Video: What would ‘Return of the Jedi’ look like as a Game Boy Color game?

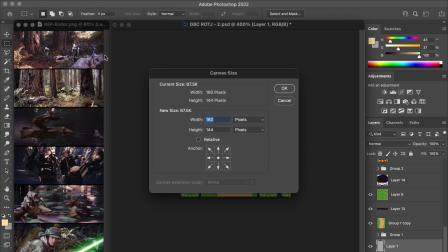8:25 So first I'm going to double my canvas height from 144 to 288 pixels.
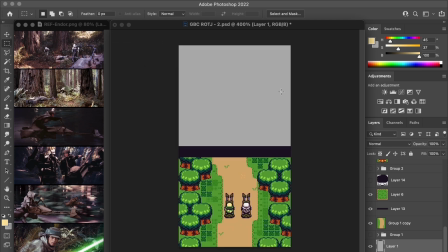8:32 Next, I'm going to copy all the trees up into that new space.
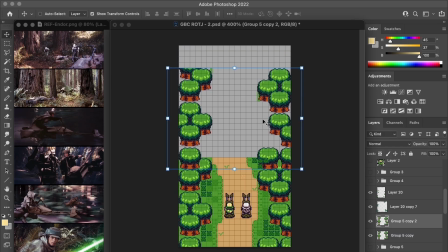8:35 And we can see that they don't line up seamlessly with those below, which I was kind of expecting just based on the random clustering I did earlier, but that can be adjusted later.
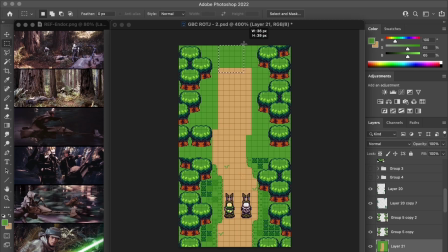8:44 From here, I drew in a slightly different pathway because I wanted to feel like there was a bit more than just one screen's worth of design to it. So just as a rough prototype, we can kind of imagine here that the final animation will be the style where the bikes stay relatively in place,
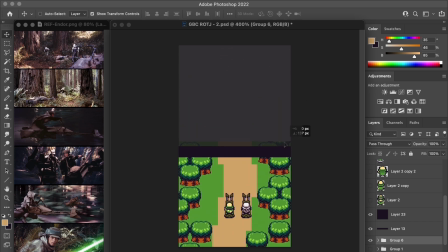8:59 maybe bobbing around a little bit, and the whole strip of the map is going to move through the original canvas, kind of like this.
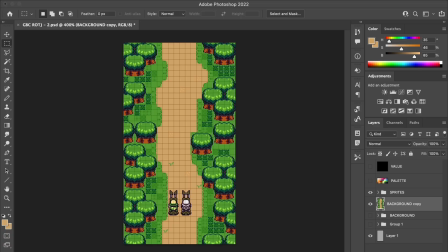9:09 Now, this is my cooking channel moment here because I'm jumping ahead to show you the completed map design for that full strip, including the upper area that we just added.
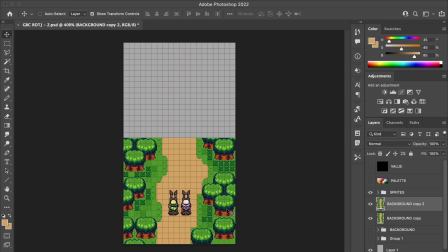9:17 And this entire thing repeats nicely every 288 pixels, which I can show you now by just duplicating the whole map and joining it together again at the center here.
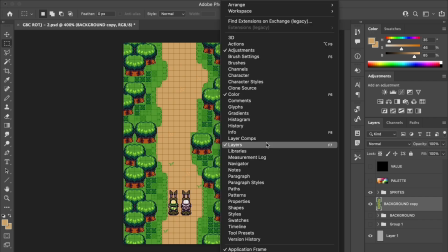9:28 To make this entire strip scroll in the animation, I'm using a quick method of tweening the Photoshop frame timeline.
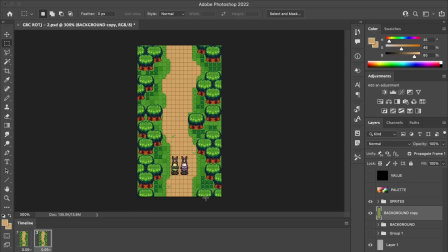9:34 So basically, I just need my start and end points, and it'll create all the in-between frames automatically. I've got the first frame at the original position, and the final frame will be where the map has scrolled all the way down through its entire height of 288 pixels.
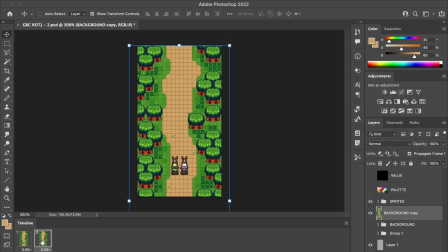9:49 So right now they actually both kind of look the same, but the seamless layer is entirely offset by that full height on the end frame. Next, I highlight them both and then select the tween option. And in this example, I'm going to add 143 frames.
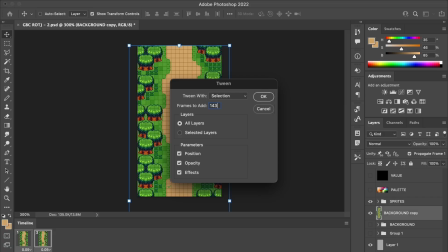10:04 And this is going to result in a scroll of 2 pixels per frame to ensure that it meets back at the starting position again.
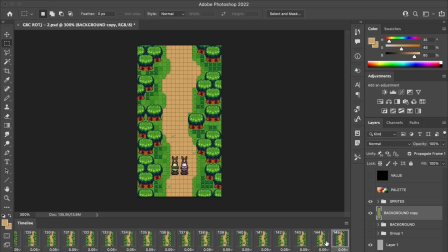10:10 At this point, my end frame has fulfilled its purpose of defining the final position. So I delete it and I'm left with 144 frames that scroll at 2 pixels each to meet back by the time the loop is complete. At this frame rate, you can see it's quite slow. They're actually just kind of taking a friendly jaunt together.
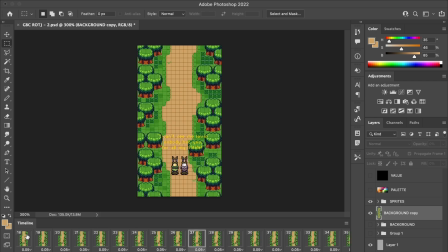10:29 But I'm gonna take this and then speed up the footage for the final animation. The fact that all these frame positions exist is gonna help the final animation appear much smoother when it's eventually sped up, compared to if I just made this jump in larger pixel increments.
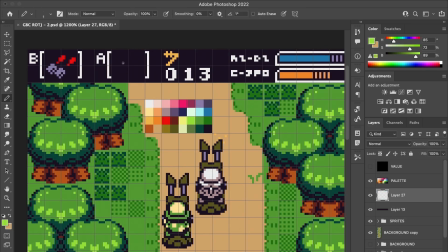10:44 The final touch here is a quick update to the HUD, and this is pretty much ready to go. So let's go take a look at the final speeder bike animation.
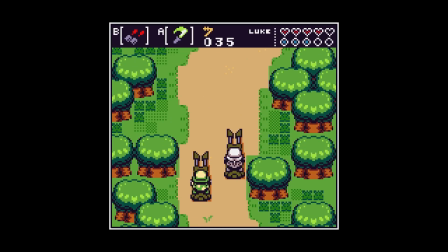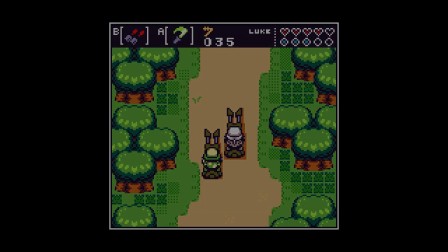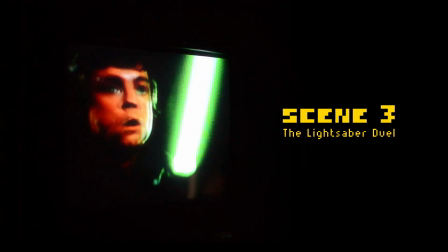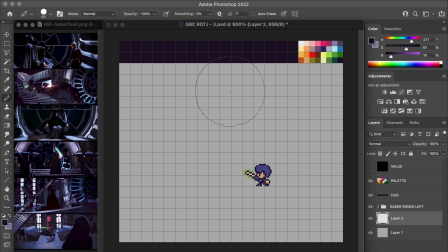11:26 Alright, the final piece of course needed to involve a lightsaber duel, and this scene felt like it translated really nicely into kind of a gamified version of Luke battling Vader in this boss room with the Emperor looking on from his throne and everything. Once again, just like with Jabba's throne room, this involves simplifying what can be seen in the movie, at least when trying to fit
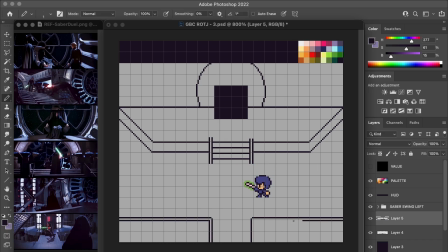11:44 enough of the room into a single screenshot layout that still leaves a believable play area.
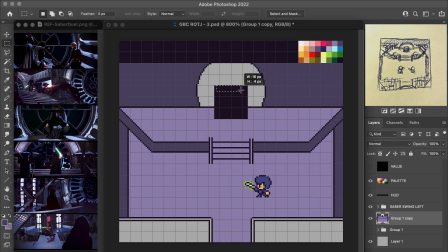11:52 For this one, I made a little thumbnail sketch on a post-it note to try to find that layout. So here I've just been translating that into this pixel version, using the grid to find a good balance to everything.
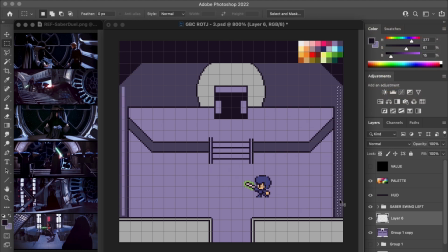12:02 Something that made this one quite efficient was that I really leaned into the symmetry of the room.
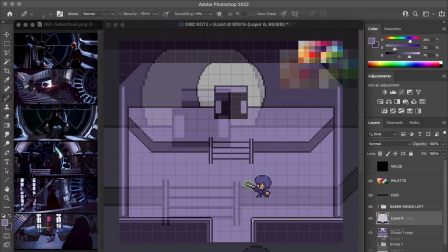12:06 I think it's pretty much how it is in the film, and it seems like kind of an imposing layout for this setting too.
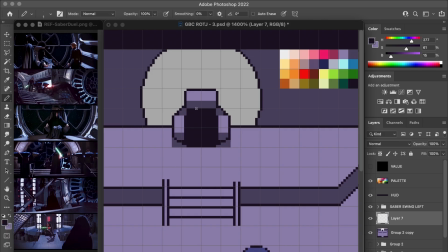12:13 So in my case, everything kind of centers around the Emperor's position along the center line of the screen. And the sprite work for him and the throne were worked out sort of around those middle tiles of the screen.
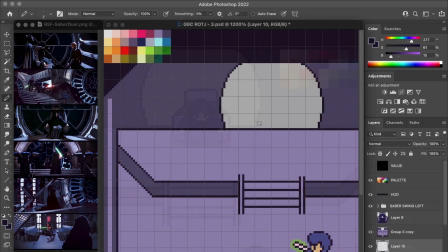12:24 One of the trickier components to that was the iconic sort of spiderweb frame design for the window behind him. And I created this by laying down vertical and horizontal guides around a center circle.